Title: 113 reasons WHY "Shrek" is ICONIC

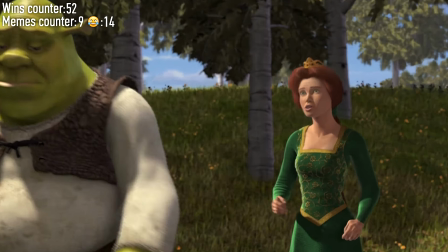There it is, princess. I guess we better move on. Sure. I'm worried about Donkey.
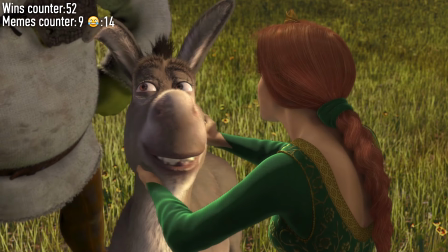He doesn't look so good. No, she's right. You look awful. Who's hungry?
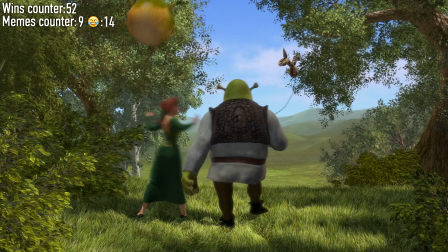I'll find us some dinner. I'll get the firewood.
Something that we wouldn't believe when Shrek and Fiona first met is happening.
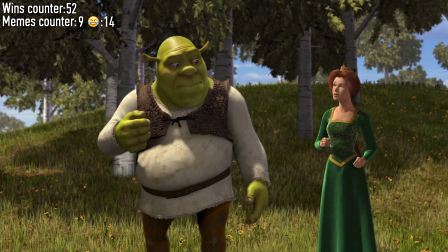Now, the ogre and the princess are buying time before arriving in Duloc,
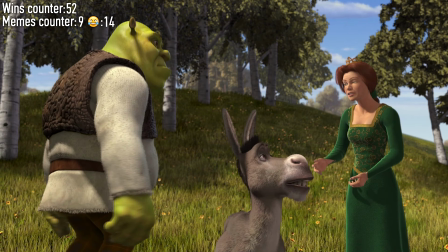so that they can spend more time together, using the sick donkey as an excuse.
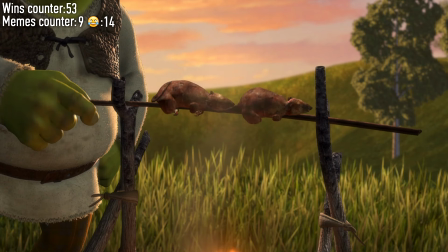What is this? A weed rat. Guess I'll be dining a little differently tomorrow night.
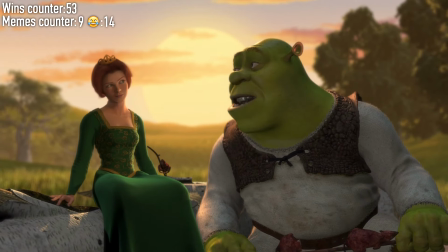Maybe you can come visit me in the swamp sometime. I'd like that.
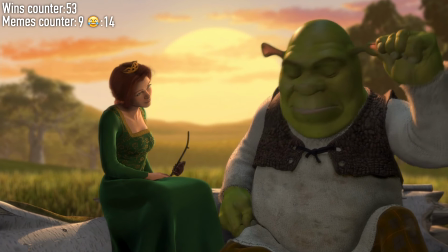I was wondering, are you gonna eat that?
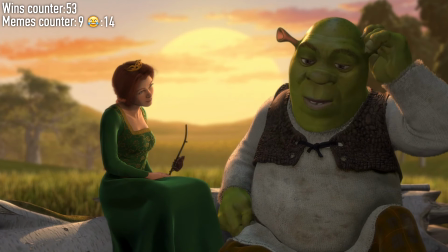No, it's still early.
Again, the kiss does not occur due to a specific reason.
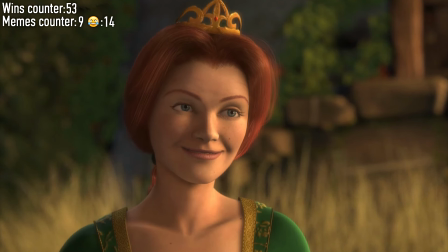Shrek does not yet know that Fiona understands him like no one else. This point will be finished in reconciliation with the donkey, but this is later.
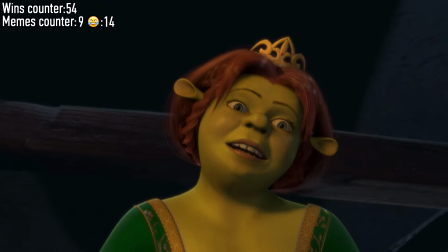Shh, I'm the princess, it's me, in this body.
Plot twist. This explains all the antics of the princess.
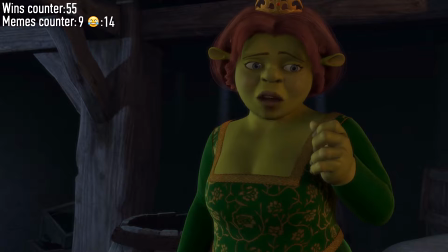We have been hinted at this more than once.
Been this way as long as I can remember. By night one way, by day another, this shall be the norm.
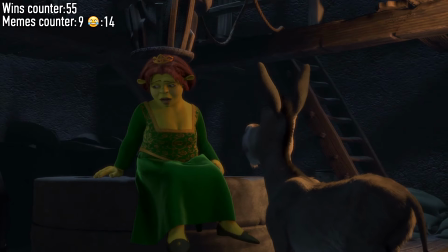Until you find true love's first kiss, and then take love's true form. That's why I have to marry Farquaad tomorrow before the sun sets and he sees me like this.
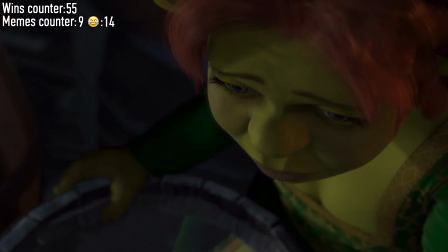Brilliant story. The specific rules of the curse create an excellent outcome.
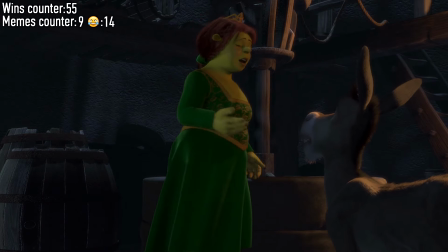Fiona must kiss Farquaad within a specific amount of time at a specific time of the day.
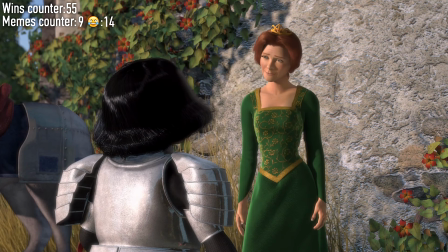In the meantime, hide at night. Why wait? Let's get married today.
Fiona again pronounces the ambiguous omen.
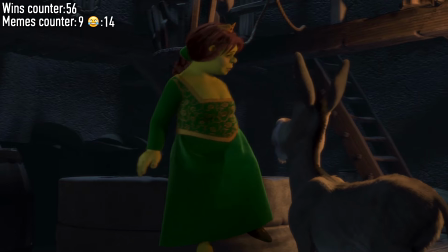Only my true love's kiss can break the spell.
She thinks it's only coming, but it's already happened.
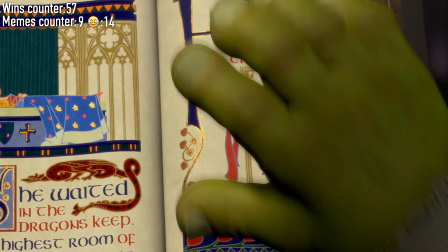And we all know this from the very beginning of the cartoon. Shrek also knows them.
And Shrek, well, you got a lot in common.
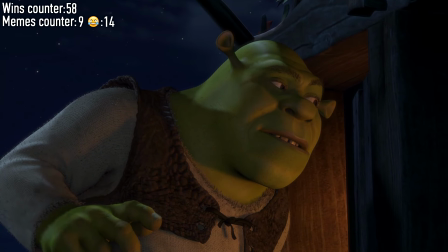Look at me, donkey. Who could ever love a beast so hideous and ugly? Princess and ugly don't go together.
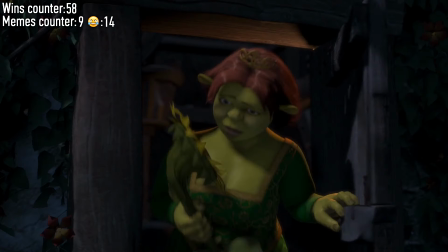The moment with eavesdropping on the wrong information is a test. Test of Shrek's feelings.
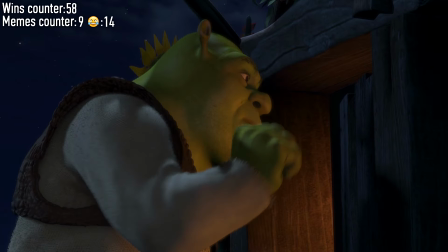Yes, this is all a stupid misunderstanding, but when there is a burning question, do Shrek and Fiona love each other?
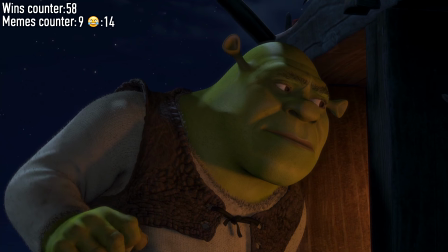You need a specific check to make sure the viewer is convinced of this.
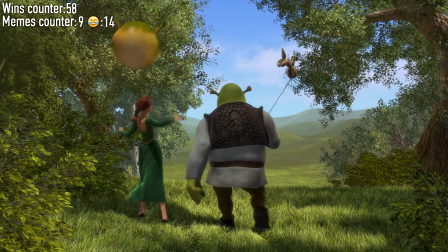This romantic walk to a cheerful song is not enough to convince us of true love, and following events will 100% complete the verse from the spell.
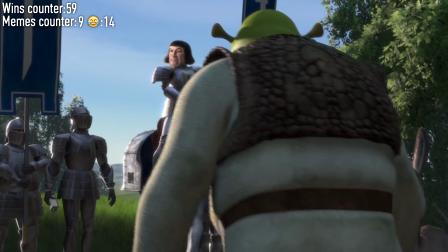Are you alright? Perfect. The deed to your swamp. Cleared out as agreed.
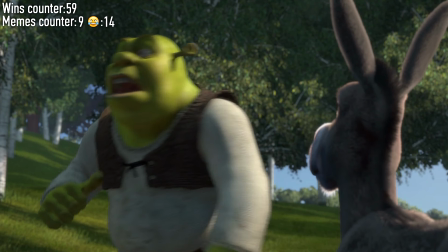I told you, didn't I? I live alone.
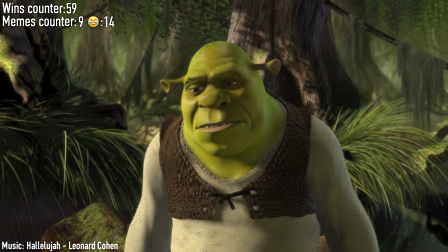I heard there was a secret court that David Minor for all the major live to baffle.
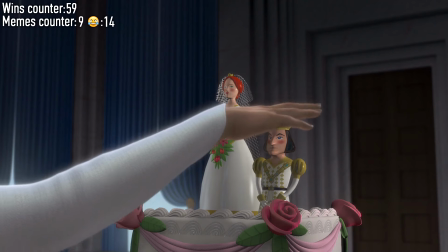Hallelujah. Hallelujah. It's a cold and it's a broken
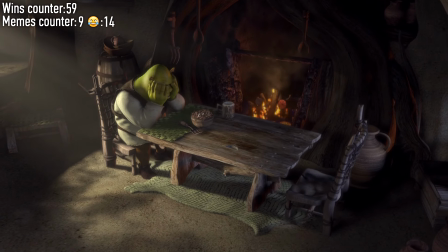hallelujah. Ooh, ooh, yeah.
Shrek won't recommend bad music.
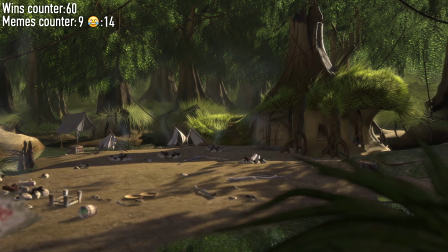This scene is strong with a very impressive screenplay technique.
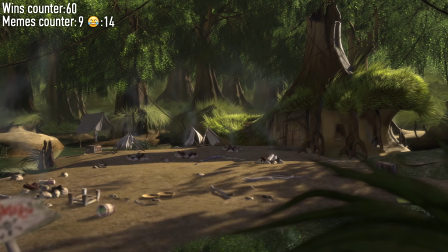It is needed to show that by the end of the story, the achieved goal of the hero no longer matters.
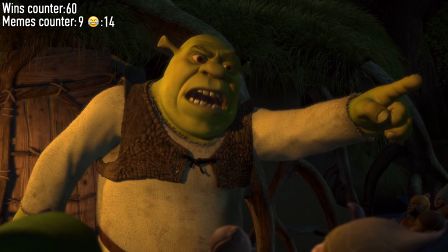Shrek got what he wanted, the creatures left his swamp, finally a comfort.
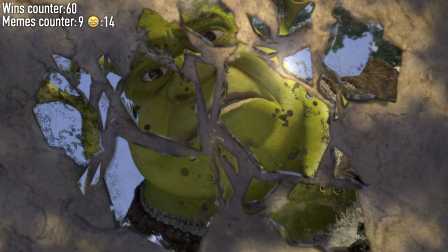But Shrek does not feel a drop of joy. His inner world is broken, which is shown by the broken mirror that we saw at the very beginning.
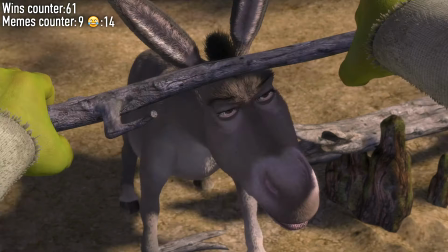Donkey? Back off! No, you back off! This is my swamp!
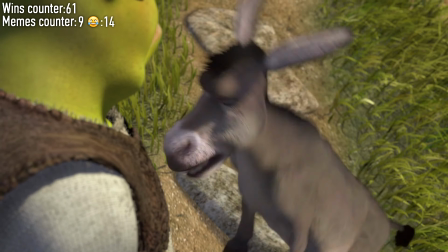How come you came back? Because that's what friends do! They forgive each other! She said I was ugly!
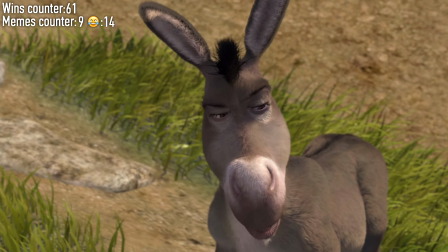She wasn't talking about you, she was talking about somebody else. Well then who was she talking about?
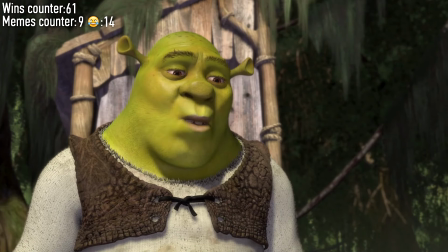No way, I ain't saying anything. Can you forgive me? What are you asking me for?
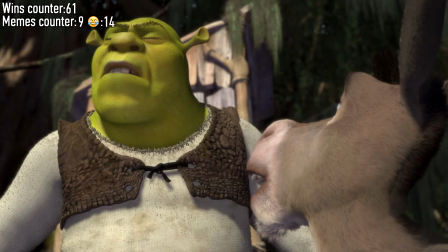Why don't you just go ask her? The wedding! We'll never make it in time!
Clearly lined up connections again.
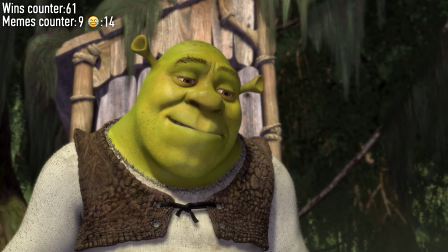The wrong information that Shrek heard became the reason for reconciliation with the donkey, as well as the reason to rush to Fiona to find out the truth.
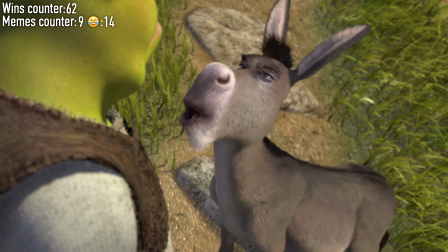And how the heroes get to Duloc before sunset.
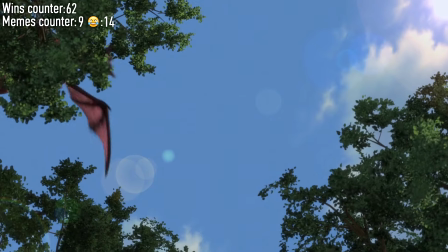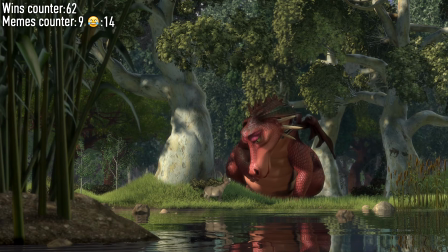The relationship of the donkey and the dragon is also part of the plot. All the details are important.